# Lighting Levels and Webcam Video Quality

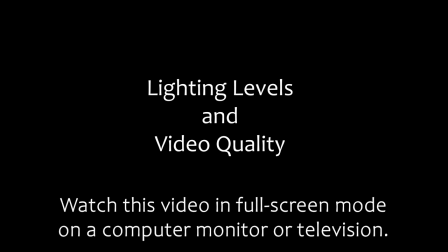0s
Your lighting levels can make a huge difference in the quality of the video you are able to obtain. Setting up in an environment with no natural ambient lighting in the room will make getting good-looking video much more difficult, if not impossible. To simulate this, here are a series of video clips which were obtained during the nighttime.
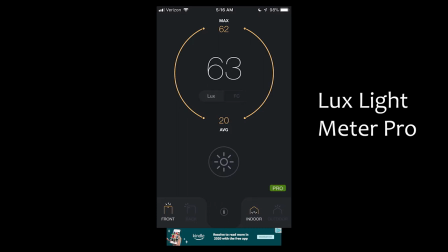20s
The iPhone app Lux Light Meter Pro is being used to measure the lighting levels of the room. It is set to indoor mode and to use the front camera so that it's measuring light on your face as you hold it up in front of you.
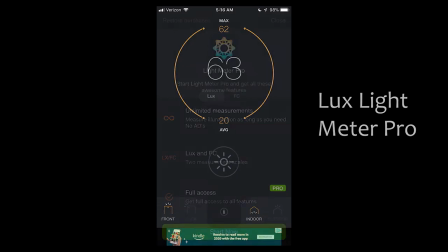35s
This app is free and rather obnoxious about constantly popping up a screen to upgrade to the Pro version.
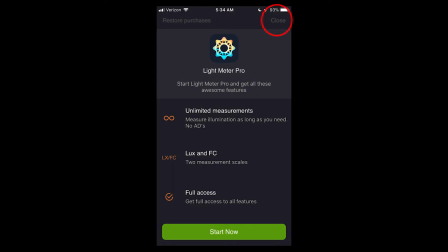42s
Just hit the grayed out close button at the top right when this happens.
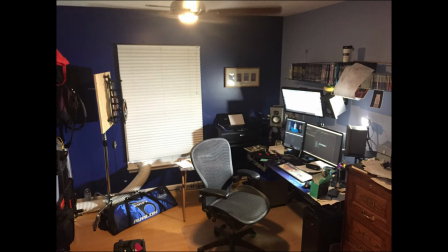47s
This first clip was shot with minimal overhead room lighting on and using an LED light placed in front of the computer.
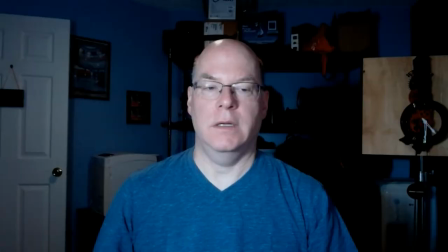55s
similar to the ring light included in the UNC Video Capture Kit. The lighting levels from the Light Meter app range from 2 to 19 lux. Notice the amount of video noise in the darker areas of the image, and how soft, or blurry, the overall image is.
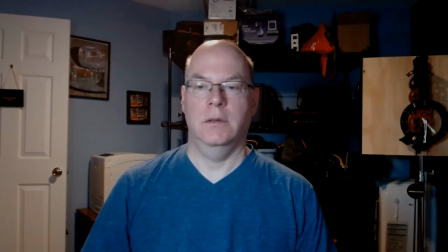72s
In this next clip, the lighting level of the overhead room light was raised to about the 50% level, and the front LED light was lowered a bit, as I'm no longer trying to light the entire room with it.
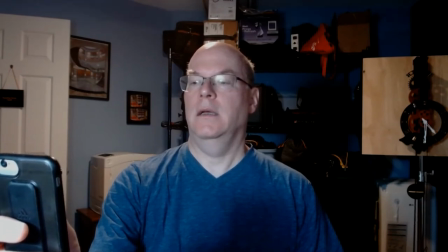84s
The lighting levels range from 8 to 19 lux. This is better, but there's still significant video noise in the picture, and the focus is still blurry no matter where we set the focus adjustment in the Logitech capture software.
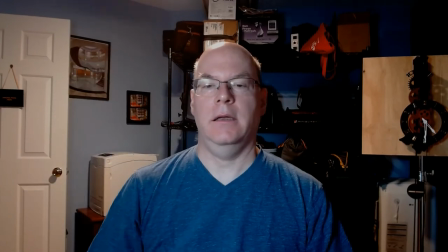99s
Next, I've turned the overhead room light all the way up, and also turned the front LED light all the way up. The lighting levels now range from 20 to 63 lux. There is still noise in the darker areas of the background, but it is improved.
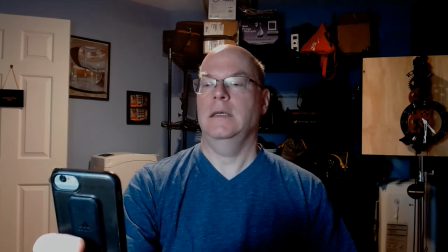115s
And notice how much sharper the image is, and no adjustments were made to the focus or sharpness settings of the Logitech capture software. Only the lighting levels and exposure settings were adjusted.
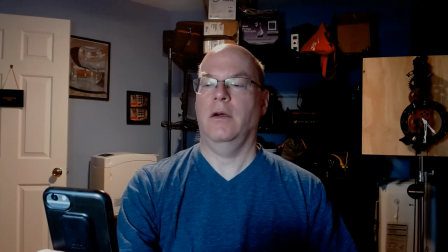127s
As you can see, lighting levels made a huge difference in the crispness of the picture.
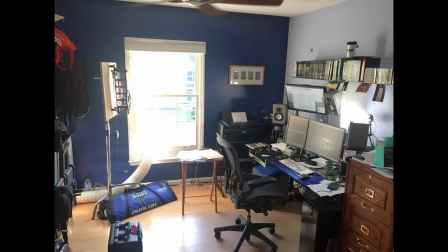133s
Now, let's look at a shot during the daytime in the same environment.
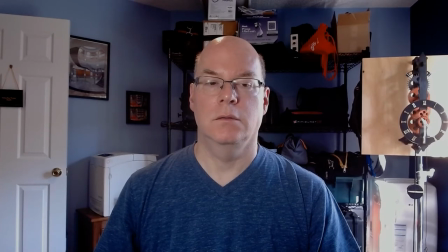138s
I have my front LED light turned up to full to make sure my face isn't dark with all that ambient light coming in, and I have my room overhead light at about 50% to provide a little backlighting on my head and shoulders.
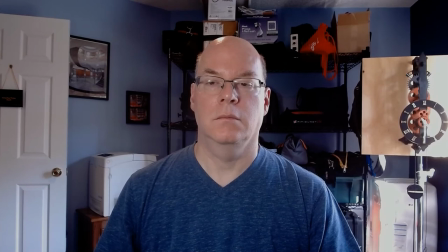151s
In the Capture app, I adjusted the exposure level and also changed the white balance controls for the cooler color temperature of the ambient lighting. The lighting level is about 144 lux, significantly higher than earlier.
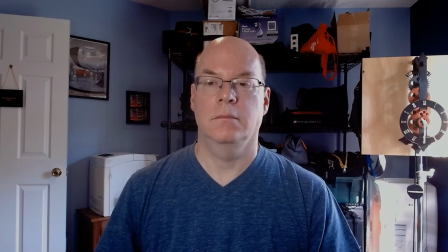167s
There is very little video noise present, and the picture is sharp. The ambient light from the window is a little harsh on the side of my face, however.
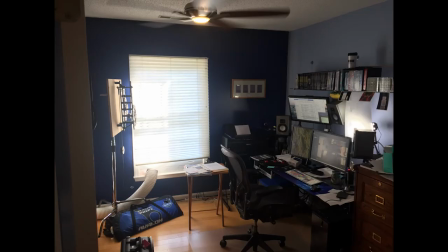177s
If I close my window shade, which is a light-filtering shade and not a room-darkening shade, this softens the daylight coming in,
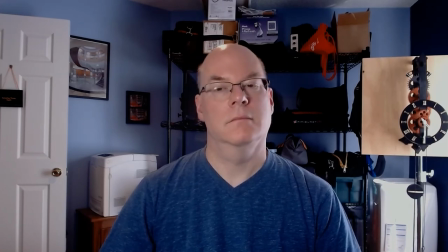185s
cuts the lighting level down to about 108 lux, and reduces the harshness of the light from my window hitting my face.
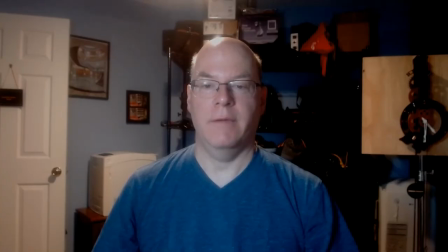194s
One other tip.
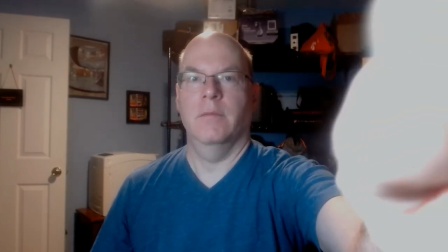195s
If you're having a hard time getting the image to look sharp, make sure you have removed any protective film covering from the front of the webcam and thus the camera lens.
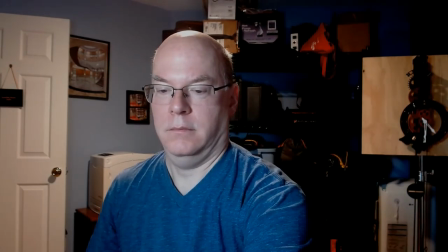205s
This makes a huge difference in image quality.